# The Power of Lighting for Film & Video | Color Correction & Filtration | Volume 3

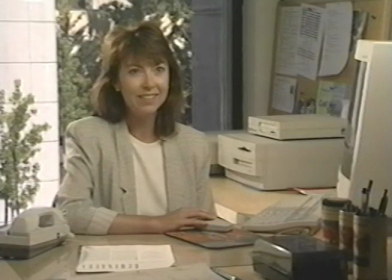29:47 The daylight balanced lamps can provide a very natural quality of light, but you may need to add some neutral density gel to the windows.
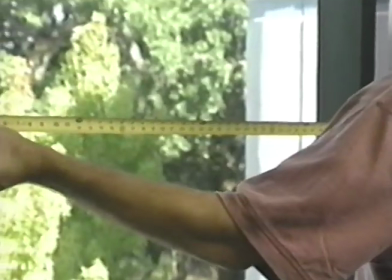29:57 Some shots require that you gel the entire window area behind the subject.
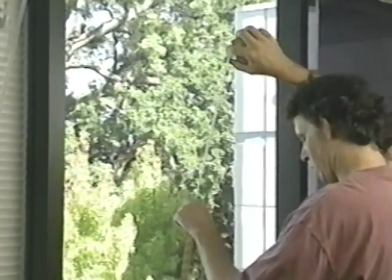30:01 If this is the case, you should first measure the window for the exact dimensions so that you can pre-cut the ND or correction gel.
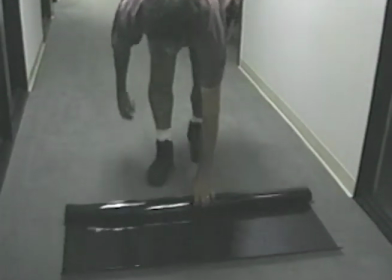30:09 It's probably easiest to measure and cut the gel if you first roll the gel out in some flat area.
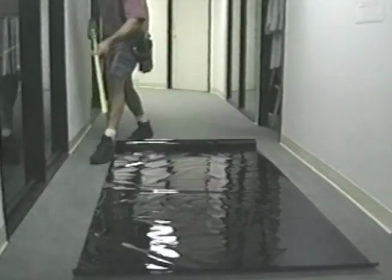30:14 The dimensions of the window are marked on the gel, and the gel is then cut to size.
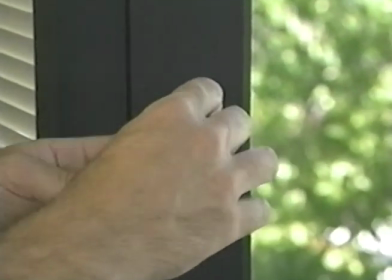30:19 There are two basic methods of attaching gel to windows. The simplest method is to use Scotch adhesive transfer tape.
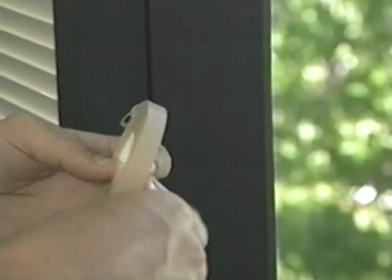30:26 This double-sided tape can be applied directly to the edges of the window.
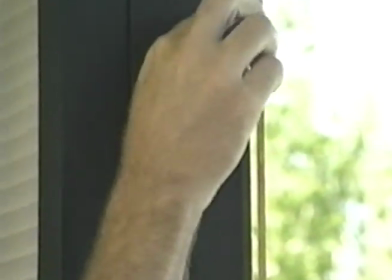30:33 By first pressing your fingers against the paper coating on the tape roll, you can apply the tape to the window.
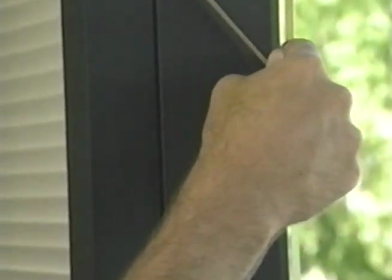30:39 Once the tape is on the window, you then can simply peel the paper coating off to reveal the glue.
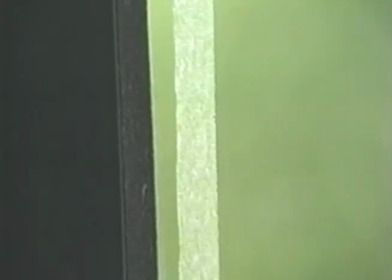30:46 Although the glue is visible to the eye, once the gel is attached in the window, the glue virtually disappears to the camera.
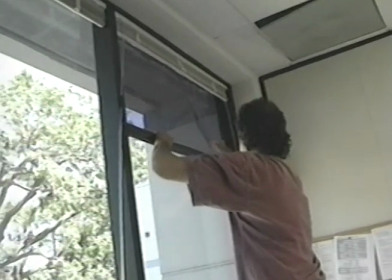30:54 With all four edges of the window taped, the pre-cut gel is then just rolled onto the window and tacked to the adhesive glue.
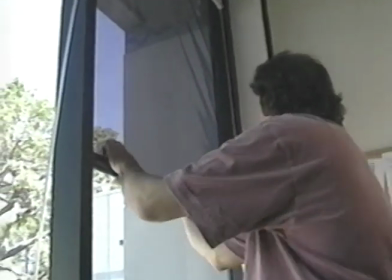31:04 The gel can be peeled off and adjusted numerous times without affecting the glue.
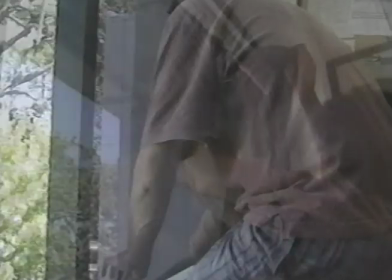31:11 Once the gel is attached to the window, it is then easy to go back and smooth out any wrinkles in the gel.
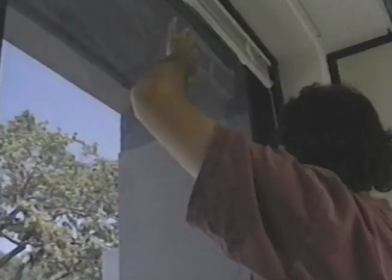31:16 The gel that Jamie has applied to this window is two-stop neutral density gel.
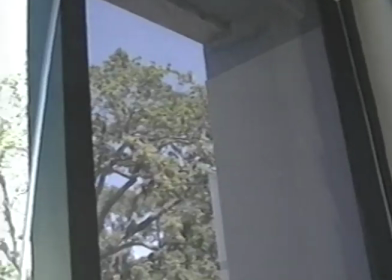31:22 This method of attaching gel to windows is both fast and accurate.
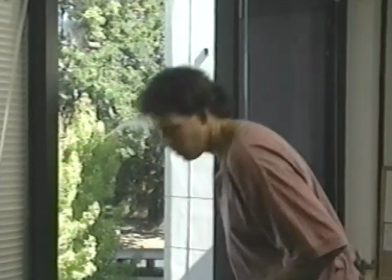31:28 Another technique of applying gel to windows seamlessly might be called the wet method.
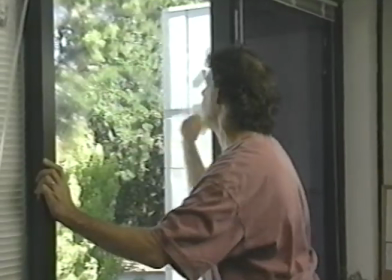31:33 Whenever you gel a window, it's a good idea to first clean the window thoroughly with glass cleaner.
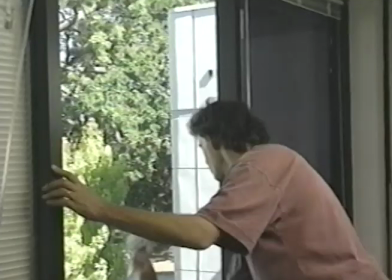31:38 This method of attaching the gel to the window relies on the window being wet.
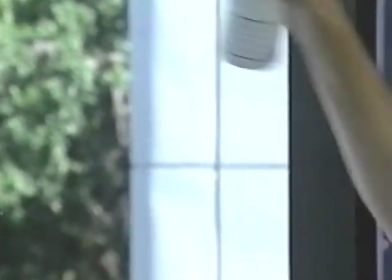31:43 With the window clean, a solution of water and a drop of liquid soap is then sprayed onto the window until the window is completely wet.
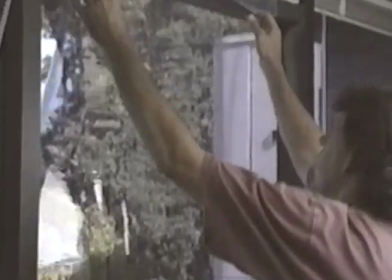31:53 The pre-cut gel is then applied to the window. Because the glass is wet, the gel sticks easily to the window.
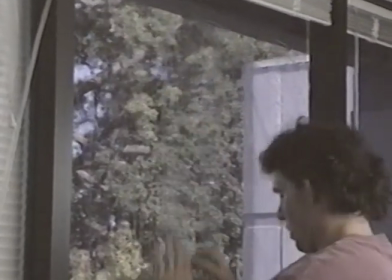32:00 At this point, the gel should be worked into position and the wrinkles smoothed out.
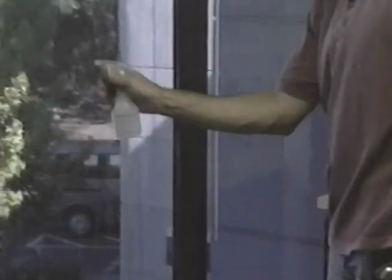32:06 With the gel in place, the water and soap solution is used again to wet the entire piece of gel.
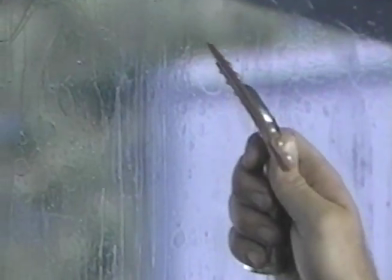32:13 Once the gel is soaked with the solution, a squeegee is used to clear the water from the front and back of the gel.
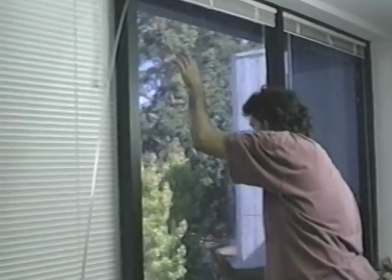32:20 As the water is removed from the gel is set into place onto the window.
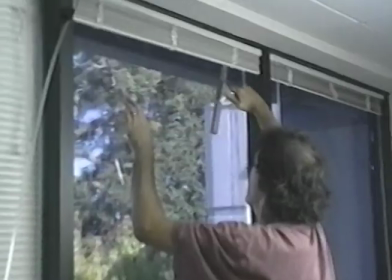32:25 Once the water is entirely removed, the gel can still be adjusted at the edges to remove any minor wrinkles.
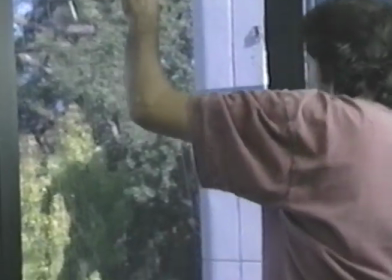32:32 Although this wet method may be a bit messy, the results are usually crystal clear.
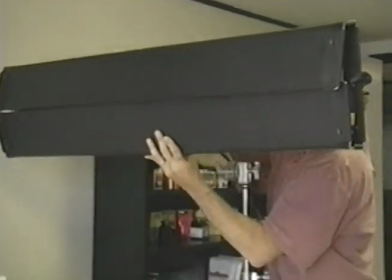32:39 To light this office shot, a KinoFlow 4-foot light source is set on a grip stand and directed toward the subject and the window.
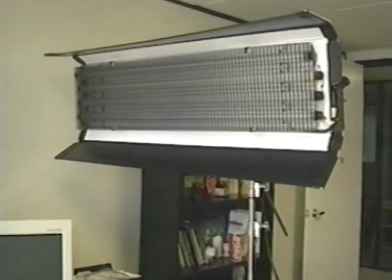32:47 The large 4-lamp instrument is fitted with 3 daylight balance tubes and 1 tungsten balance tube.
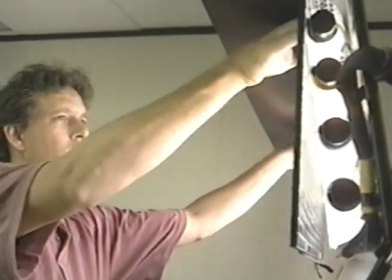32:54 This is a technique that Holshevnikov uses to produce slightly warmer color temperatures with the daylight fluorescence.
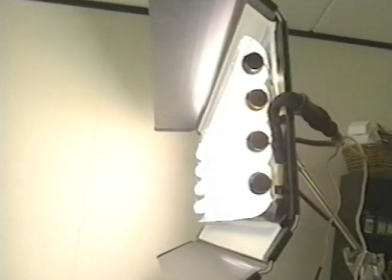33:01 The louver is removed to provide the maximum output from the fixture.
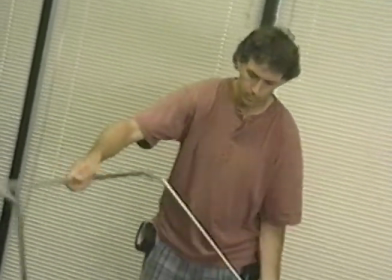33:06 To provide a soft fill light source, a Chimera Lightform frame is assembled.
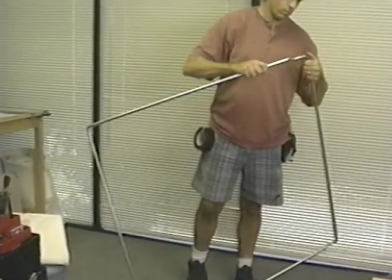33:11 Lightform frames are made of an aluminum alloy tubing and have an internal bungee cord to keep the frame segments together during storage or travel.
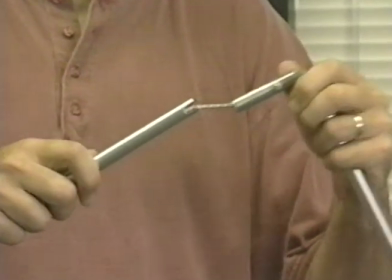33:19 No tools are necessary for assembly, and they can be used with diffusion, nets, and reflective fabrics.
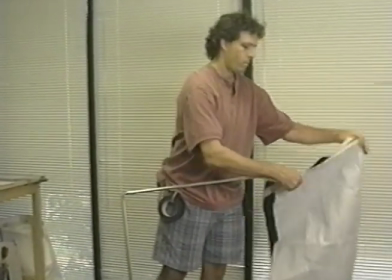33:27 For this setup, a white reflective and black fabric is added to the frame.
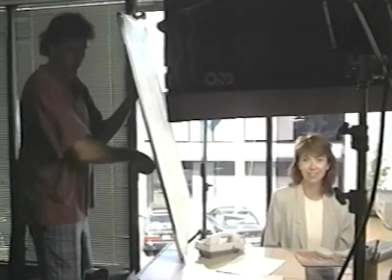33:32 The white reflective fabric is used to bounce light from the main light source back toward the subject to provide fill light.
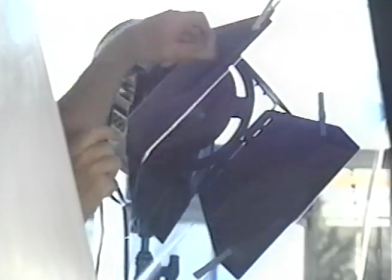33:40 To provide separation and background lighting, a 1,000-watt Airy Fresnel lensed light is set behind the subject
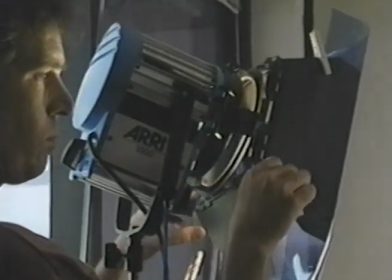33:48 and a single sheet of 1/2 CTB gel is clipped to the barn doors of the light.
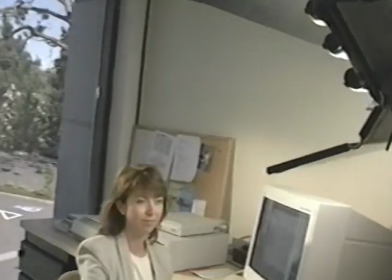33:53 The simple two-light setup is complete.
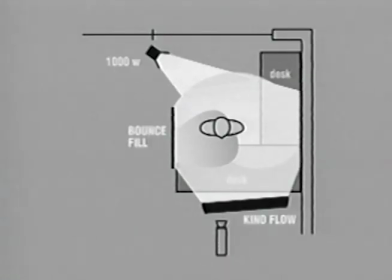33:58 A diagram of the lighting fixtures and the bounce fill source reveals the placement of the instruments relative to the subject and window. There are 2 stops of ND gel on the window, and the camera is balanced for daylight.
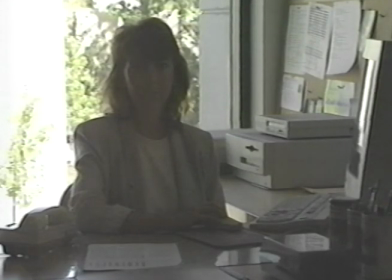34:12 The first image of Debbie shows the camera exposure for the ambient light in the office only. The camera iris is set to wide open, and no lights are on. At this exposure, the window area is overexposed.
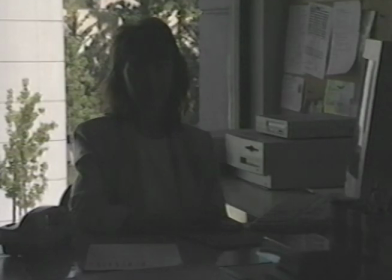34:25 By setting the camera iris for a proper daylight exterior exposure, the ambient light of the office is insufficient to provide any detail on our subject. Due to the 2 stops of ND gel on the window, the camera is set at F4.
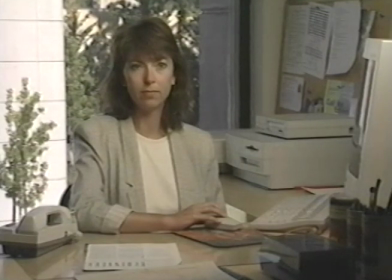34:40 With the addition of the 4-foot KinoFlow daylight fixture, the subject exposure now matches the window exposure. The large diffused fluorescent source produces a very natural light quality for an interior shot, while there is still some shadow value remaining on the right side of Debbie's face.
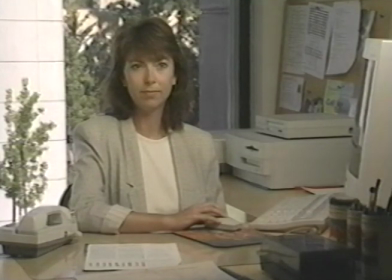35:00 The use of the white reflective light form panel bounces light from the main light source to provide a soft fill light and reduce the density of the shadow on our subject's face.
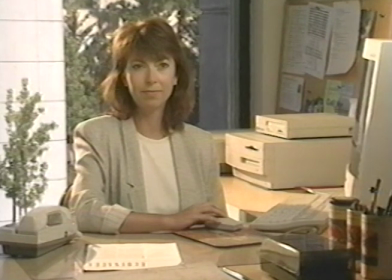35:11 Turning on the uncorrected 1,000-watt Fresnel reveals the very warm tones produced by tungsten lighting when the camera is balanced for daylight.
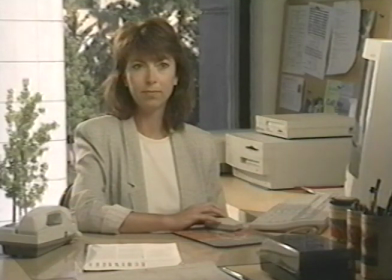35:20 Adding a single sheet of 1/2 blue correction gel shifts the color of the tungsten light toward daylight and reduces the output of the light by approximately 1 f-stop. This image shows that a mixture of fluorescent and tungsten lighting with 2 stops
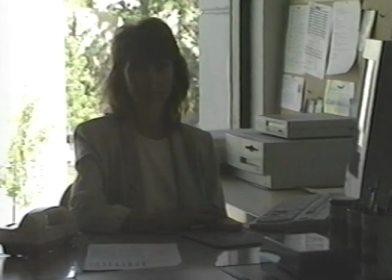35:36 of ND gel on the window can produce great results with very little effort.
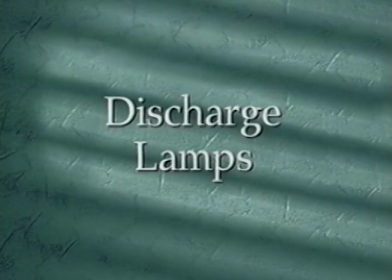Some locations present what I would call more difficult sources to correct for. Fluorescence, sodium vapor, mercury vapor. These are called discharge lamps, and they work a little differently. And the big difference is that they do not have a full spectrum of light that they're emitting. They may emit a very green-yellow type of light or very orange colored light without the rest of the spectrum being present. So to shoot in that light all by itself, you're not going to get a great look because all of the colors of light are not present to make what we would call a white light. So we need to correct those. And manufacturers make different correction gels for fluorescence and for different sources like that. Now, one of the keys to getting through a situation like this is a color temperature meter. A color temperature meter is going to tell you the exact Kelvin temperature of that light. And then in addition to letting you know what the Kelvin temperature is, it also tells you which color correction gels you need to add to that source to correct the color of that light to match either your tungsten or your daylight sources.
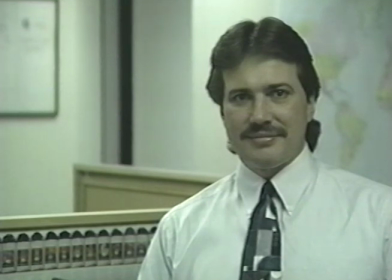36:49 Shooting under fluorescent lighting can produce unsatisfactory color and skin tones in film or video production. Understanding the limited spectrum of sources like fluorescence can help us to properly color correct at the light source and at the camera lens.
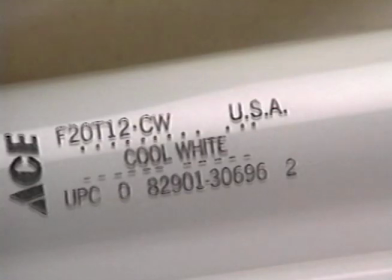37:04 Fluorescent lamps are available in 2 basic color ranges: cool whites, which have a color balance that is close to the color temperature of daylight,
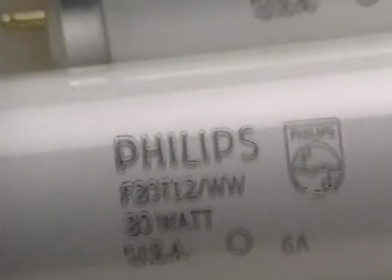37:11 and warm whites, which more closely resemble the color temperature of tungsten.
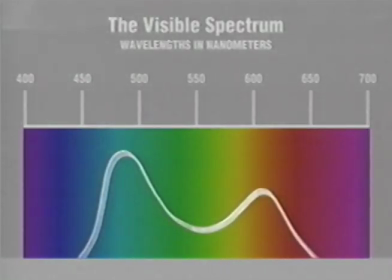37:16 All industrial-grade fluorescent sources have a very limited spectral distribution of light, and a Kelvin reading will only approximate the true color of the light.
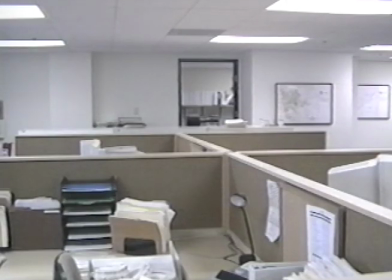37:26 Cool white fluorescents are found in many corporate and industrial environments.
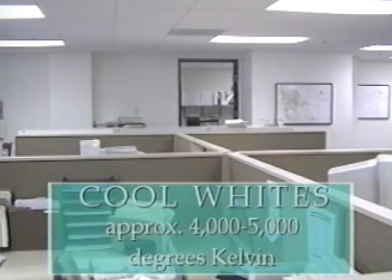37:30 The color of cool whites usually ranges from approximately 4,000 to 5,000 degrees Kelvin.
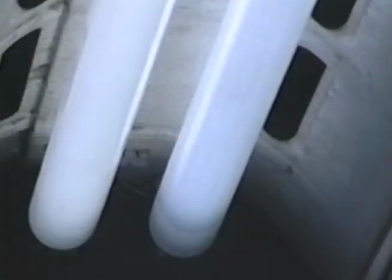37:36 The color of the fluorescence will range depending on the type of cool white bulbs and the age of the bulbs.
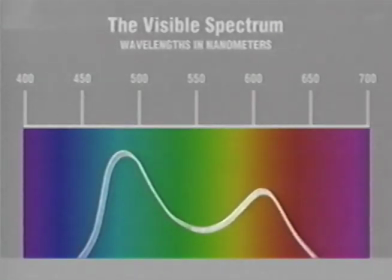37:42 Because these lamps are missing many of the warm colors of the spectrum, they emit a very green color of light.
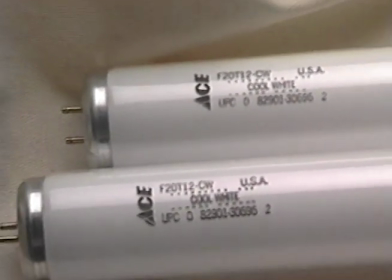37:49 When working with cool white fluorescence, it is best to balance the camera for daylight, or shoot with a daylight balanced film stock.
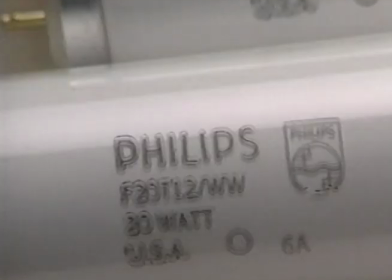37:57 When working with warm fluorescence, shoot with a camera or film balanced for tungsten light.